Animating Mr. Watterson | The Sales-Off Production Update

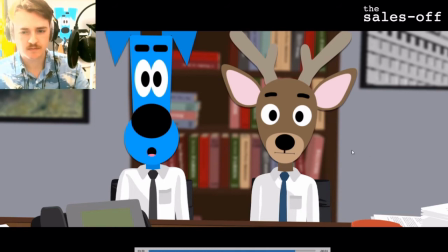(4:08)
That's another thing that I make sure that I do.
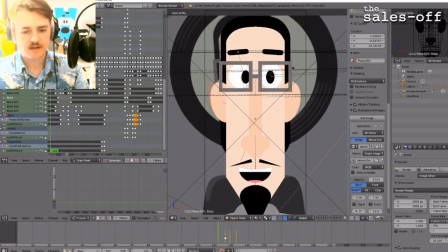(4:10)
Another little technique that's really fun is to give Watterson's face kind of a three-dimensional look. I just sort of move his hair, his hairline, and his ears, and then also moving his chin a little bit
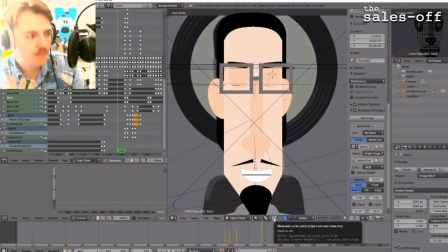(4:28)
sometimes so that it looks like he's looking up and down like that at an angle.
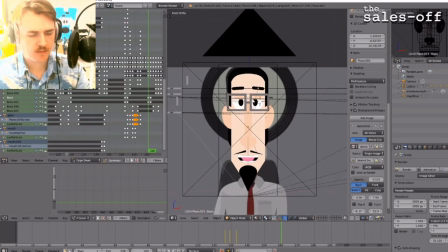(4:33)
Real subtle little things sometimes, but subconsciously they make a difference.
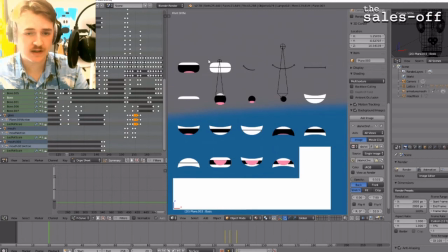(4:39)
This is the mouth library that's pretty much used for all of the characters, and there's just kind of neutral ones and then smiling and frowning.
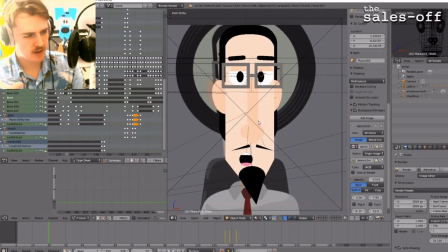(4:48)
So I'm also paying attention in the dialogue and based on the context of the scene if he should be smiling or not.
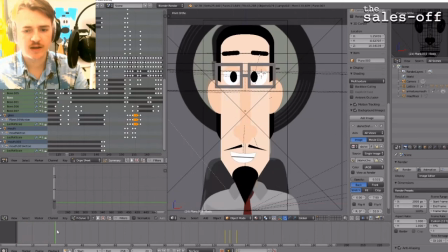(4:55)
And in the beginning he's smiling a bit, He goes a little bit neutral toward the middle because I wanted to have sort of a pause for when he remembers, oh, I have a funny thing that I forgot to tell you about this story. And then we really have him smiling and laughing at that point.
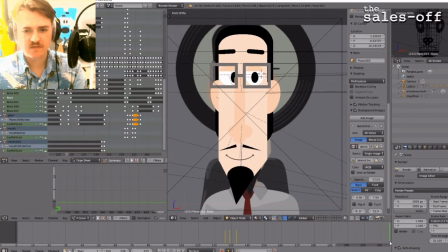(5:12)
And then at the end here, when he suspects that maybe Vincent's not paying attention, he's kind of,
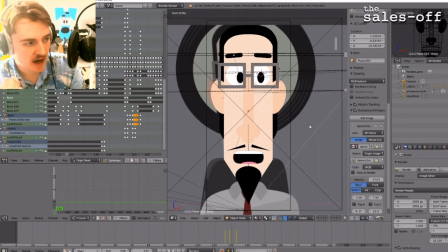(5:18)
getting he's not smiling anymore. So that too.
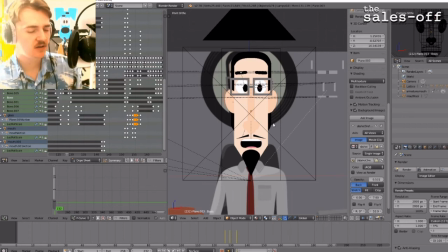(5:23)
So it's not just the pure lip syncing, like mouth open, mouth closed. It's also how does that play into the facial expression as a whole.
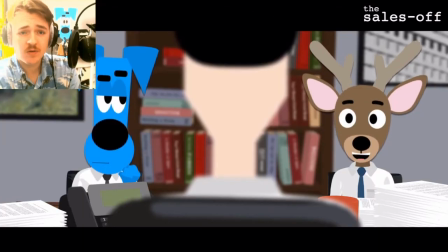(5:32)
So you have to think about that too. So that's just a little update to the project to show you where it's coming along.
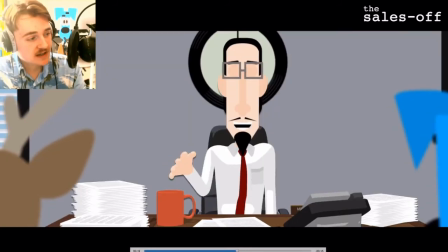(5:38)
It takes time. It's a slow process, but this is the payoff,
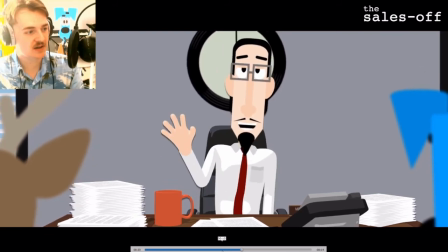(5:42)
is watching these characters come to life and watching the story come to life right before my eyes.
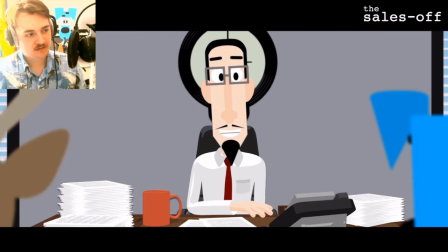(5:48)
It's really exciting, and it makes me excited to continue animating shots and seeing how this story comes to life.
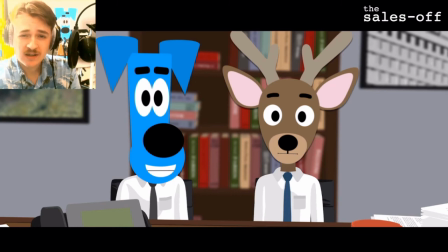(5:55)
But as always, thank you guys so much for watching, and I'll see you all in the next video.